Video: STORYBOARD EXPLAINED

Hi, this is Alex, and I'll just be talking through what our thriller short film will actually look like through Storyboard.
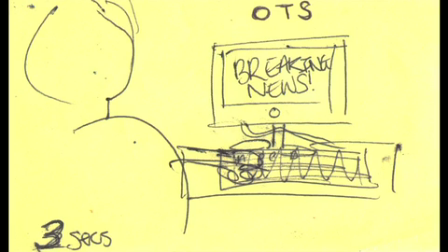(0:07)
On the screen now should be our first scene. It will show the killer, Elijah, on a computer showing his sort of plot and documentation of how he's going to follow through with the murder.
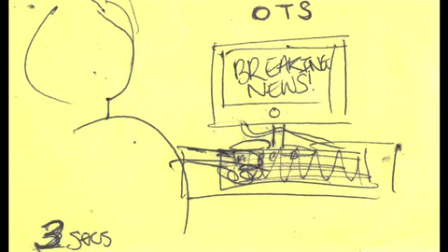(0:19)
This can be an OTS shot of just him typing on a keyboard. Probably not any movement really, and that will last for about 3 seconds.
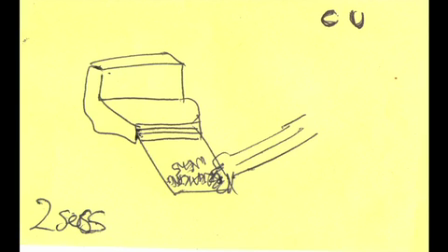(0:29)
The next shot will be of him printing, just sort of planning out more stuff and just devising the whole murder scene. This will be just a close-up of him taking the paper out of the printer. This will last about 2 seconds.
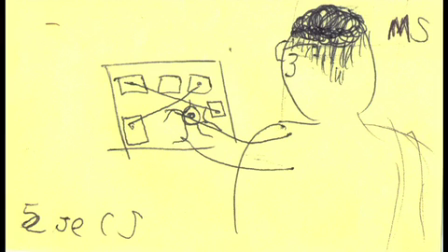(0:44)
The next shot will be the killer looking through on the pinboard, sort of just setting out everything and where everything will be positioned and just sort of sorting everything out. Because there's a lot going on in this scene, this will last 5 seconds. The only movement we have on this is just a pan out, just to show the full extent of the room.
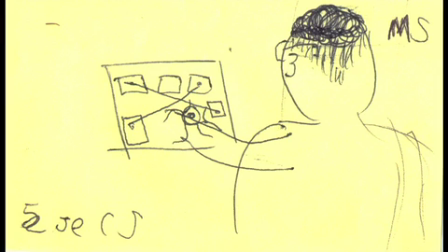(1:03)
This will be a mid-shot / over the shoulder shot again, just to show the extension of the room and what's going on.
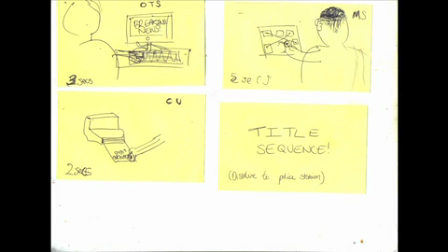(1:11)
This is when we'll go into our title sequence. We'll have a flash of different texts and just developing an Elijah opening sequence, basically. And that will bring us on to the next scene.
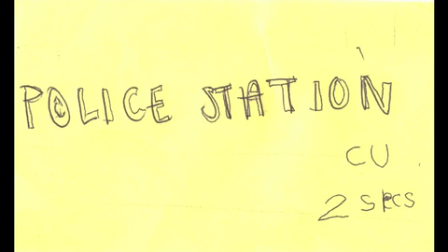(1:27)
From our title sequence, we will show a close-up of the police station sign outside where we're filming in Croydon Police Station, thanks to Holly's dad. This will be sort of a close-up of just the sign that will last about 2 seconds.
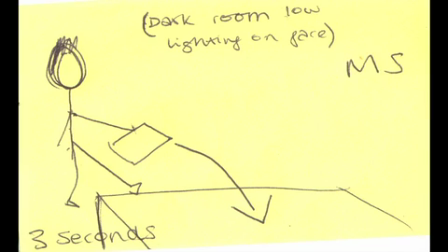(1:39)
We will then cut into the interrogation room, which will show low lighting and it will be quite desaturated colour. This will just show the detective putting a piece of paper down on the table. That'll be about 3 seconds long, and that'll be a mid-shot.
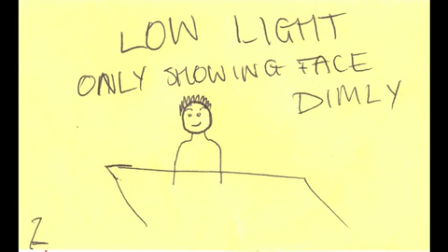(1:54)
We will then cut to the victim / murderer, Elijah, in front of a desk, and we're thinking he's going to be quite suggestive and smiley and looking probably quite evil. This will last 3 seconds, and this will be a tilt upwards from where we put the paper on the table.
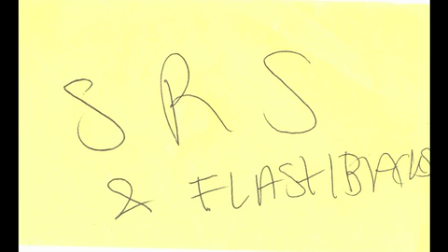(2:15)
This is when the shot reverse shot starts, and we will have the two characters split in between, just looking at each other.
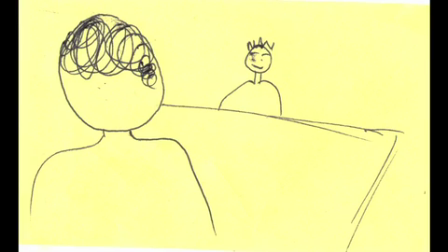(2:23)
And this is where the story will actually start to unveil and we can see what's truly happened. Then it will show the low lighting. We will only show the face really in this next scene. This will really show that he is really a killer and there's not much else to him.
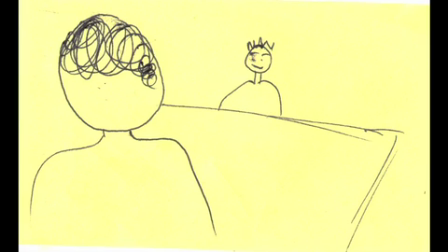(2:43)
But in the story will progress and show that he really isn't that bad.
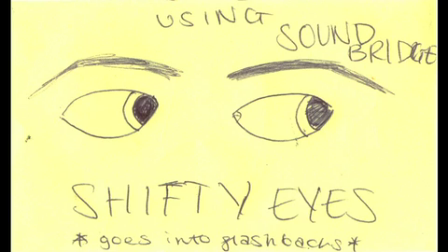(2:48)
Throughout the story we're just going to progress and show very extreme close-ups of his eyes shifting, and this is when we'll go into a flashback and just show the actual murder itself, and this is where our story will slowly come to an end.